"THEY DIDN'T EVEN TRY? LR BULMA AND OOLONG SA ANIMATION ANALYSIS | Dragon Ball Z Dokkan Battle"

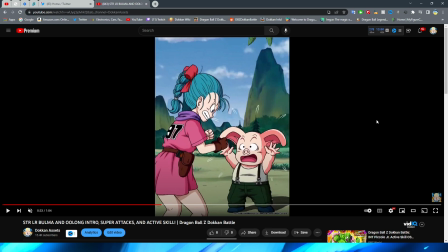to me because this part isn't voiced I mean obviously it's a super attack but it's still just weird right like this feels kind of empty I
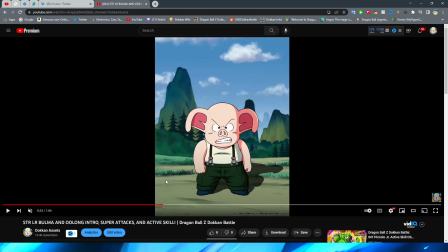think is a good way to describe it for this scene but anyway we have oolong here um readying up right raising his hand i think the animation
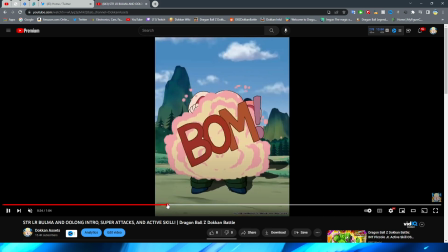of oolong looks just fine right it's got plenty of frames in between it for sure um with obviously him getting angry and then you know transforming into the missile right
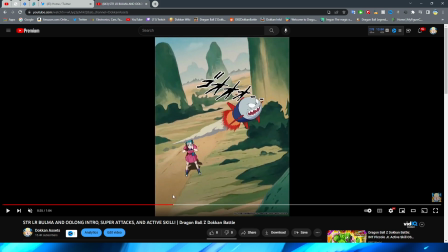i think that looks just fine i will say this cut is also really
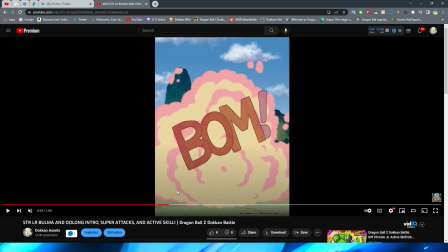weird because they don't show anything in between this of like oolong you know like actually like then appearing there as the missile or anything like that um they immediately
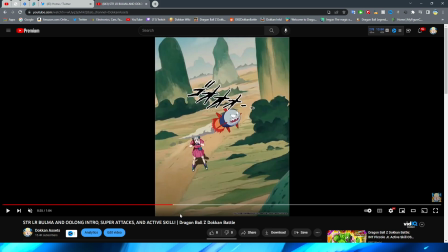just cut to bam uh there he is flying off which is just kind of a a big jump i feel like in not logic necessarily but like scenes right it just kind of feels like a huge transition um for there not to be something else in between also
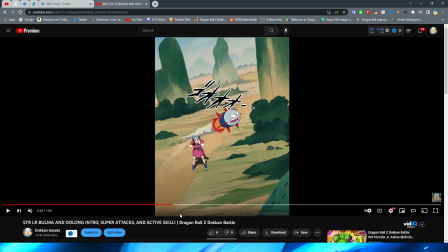the perspective or i guess maybe more like the scale is all kinds of awful in this scene when it comes
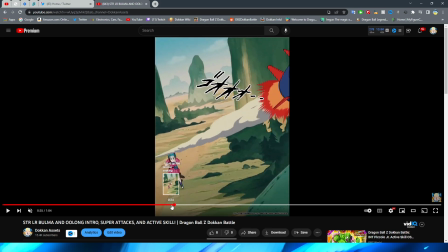to everything that we've just seen like previously first of all when it comes to bulma herself
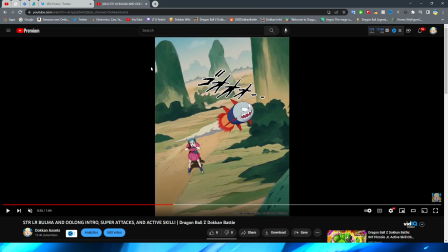if we're thinking that These are these giant mountains that the backgrounds of Dragon Ball are known for. Bulma is huge compared to these mountains. And the grass that's supposed to be on the ground. This path, right, is not a path that I assume is just wide enough for a single car.
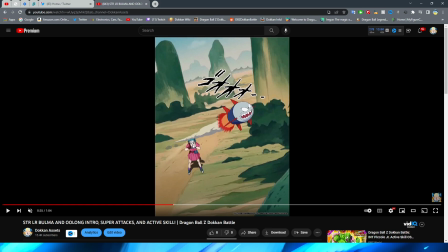Which is kind of how it would feel if Bulma was actually this size. Because that really wouldn't make sense with how big these mountains are. Especially with how big this mountain is right next to the road in comparison. to it right I would think that the road is super wide and small because
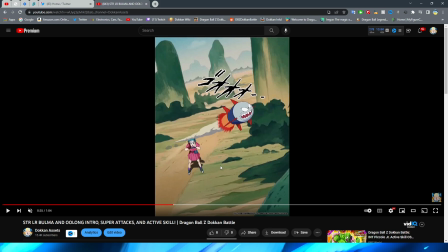of how big the mountains are right but if that's the case then Bulma's a giant but if Bulma is actually this size walking on the road these things are also a lot smaller than they are in the anime and how they feel in a lot of these
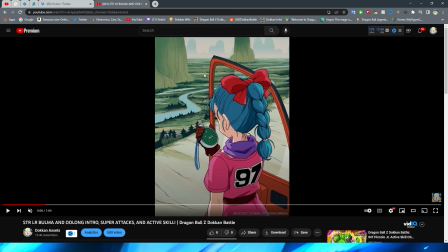other scenes that we've seen them right like look at how far away Bulma is and in comparison to these rocks right like in these previous scenes right like even in the
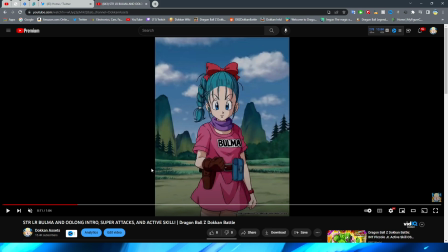background right for this one like you can tell these mountains are huge because Bulma is standing
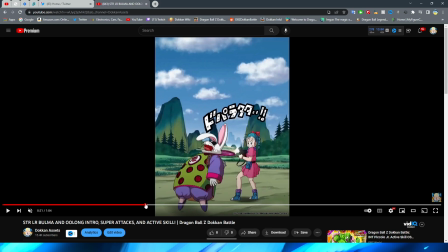so far away just very weird like here too right I don't know just a very weird bit of uh perspective on that
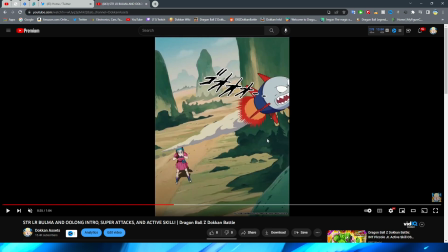scene for sure I will say the coloring is also something that kind of throw me off a little bit both of these are ways that I've seen Dragon Ball colored before um in terms of like the color palette at play but you have all
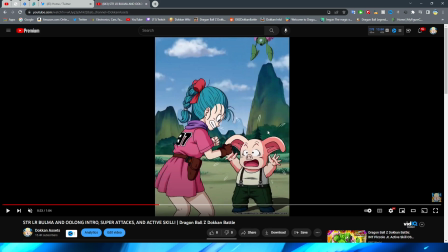of these like bright colors at play and the sky is this like bright blue right and then you go to this go from
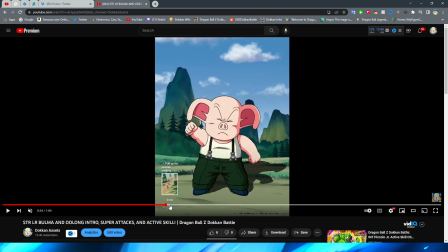here let's go just oolong being there right look at the bright sky right all these greens right to this
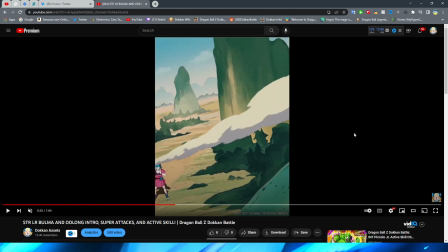very dreary color palette and the sky is nowhere near as blue it kind of looks like they lowered the saturation on the scene i don't know especially considering the big jump from oolong there is you know not very fluid in between and kind of trips you up a little bit going from you know literally
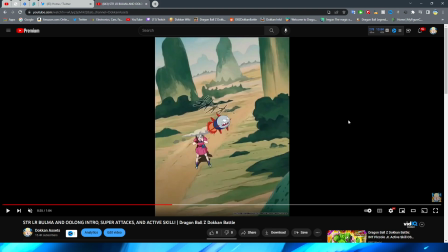just the boom to then the rocket flying is already trippy enough the color change also is kind of whack in my brain to be honest with you but nonetheless continuing on obviously oolong flying looks just fine does he actually
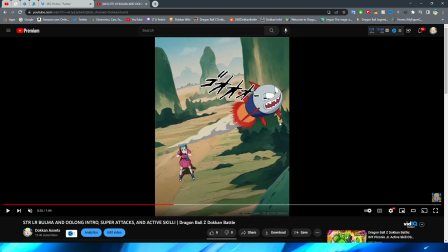is his fire animated no they did not even animate the fire on oolong
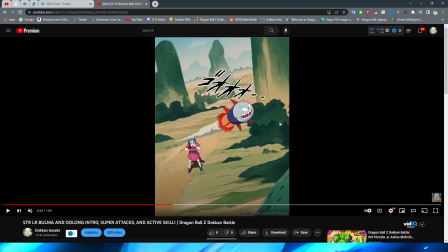yes the smoke looks really good i will say i think the smoke looks fine as they kind of have it stretch and dissipate a little bit even though it is the same asset of the smoke right like they don't have it move at all it is literally just getting stretched i think it
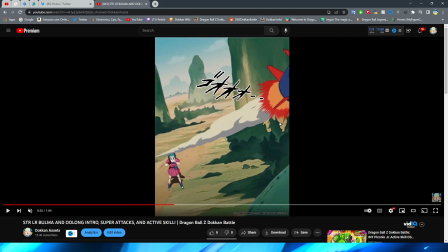looks okay but the fire not moving is a little weird for sure but nonetheless um we obviously have oolong fly off see
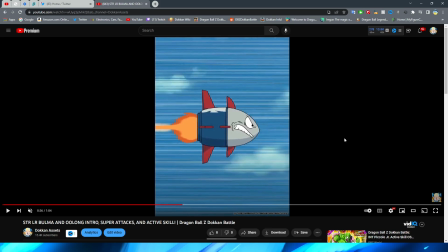look the smoke looks good moving like that this is fine although i will say this definitely gives me again i don't want to use the word vibes because vibes is not the best word to use but i don't know what else to use in this scenario right three huge free-to-play vibes on
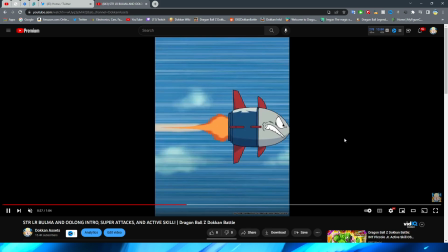this particular scene right here this looks like it's from a free-to-play unit and funny enough the fire is animated in that scene too which is ironic that it
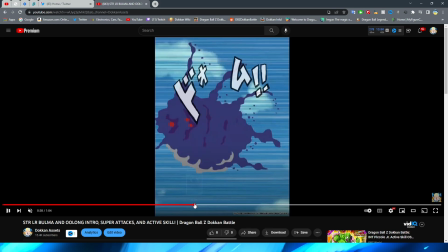wasn't before but obviously we have it explode against the peel off machine which i will say um this explosion effect is actually really good yeah see the fire's moving
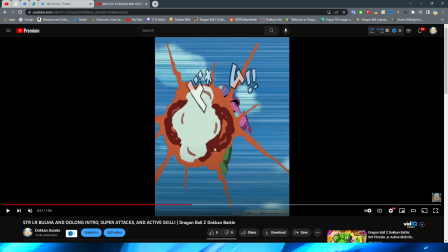right there this explosion when he makes contact with the peel off machine is actually really good so obviously from the moment of impact you
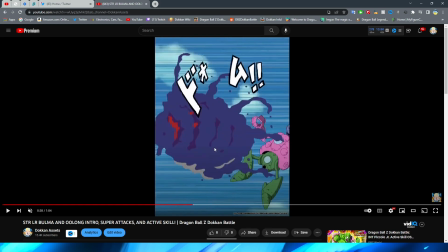have it grow right out and then of course you have the cloud of smoke and the smoke is kind of moving around right as everything is flying around obviously the enemy flying um down to the ground right you have the anime speed lines right that all looks good um and then we have
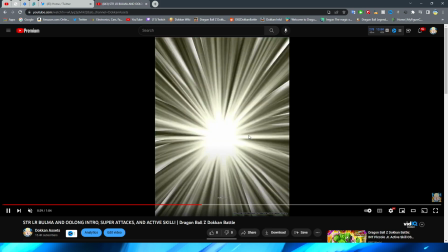bulma obviously a look from the back looking at her grabbing the capsules there um which this shot does look pretty good i will say the
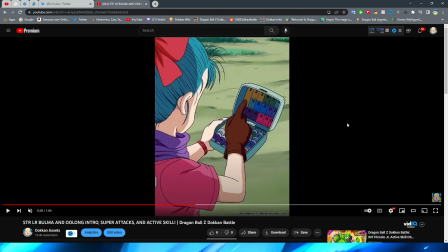one thing about this that does kind of bother me is the sleeve there is one shot where bulma's sleeve does a really weird thing like this looks fine right you can see that it kind of looks like that the fabric is actually moving correctly with her arm in the way that this like looks as
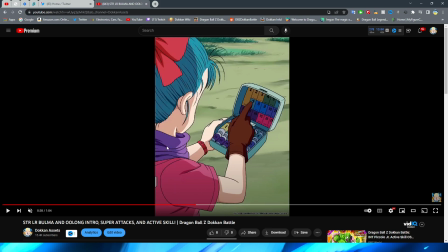it's going down right it's not just like even though they are stretching the asset it makes it look like it's properly how the fabric looks but there is one where did that go there the asset literally just changes and her sleeve gets bigger because they're changing the asset that's
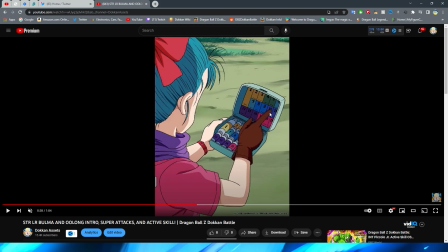connected to her hand to look from nine to ten right obviously the hand changing would be fine and even the arm a little bit but that sleeve changing like that and getting literally bigger right like i don't even think if this change was here like and that was all it was you know
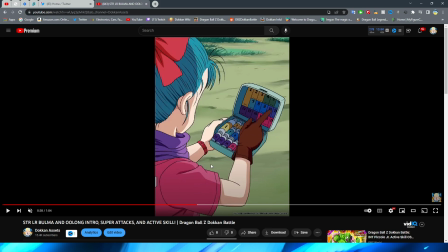wouldn't be as much of a problem for me but the fact that it literally just gets bigger on her arm is so weird but anyhow Now,
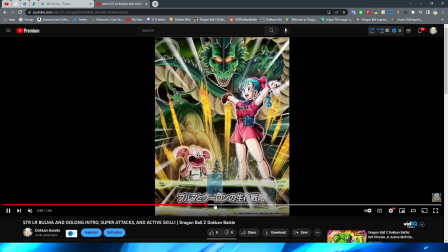picking up the capsule looks fine. And then, of course, we have Ikata appear once again.
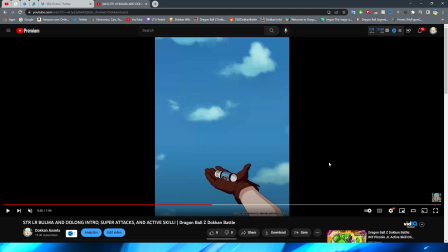Again, like, that whole section basically was, like, the length of the 12-key. At least it feels like it to me. And we have all this extra, right? By the way, again, a repeat of the 12-key super.
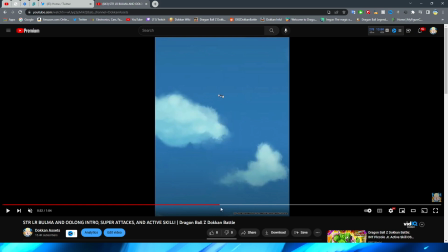That is kind of lazy, if I gotta be honest with you.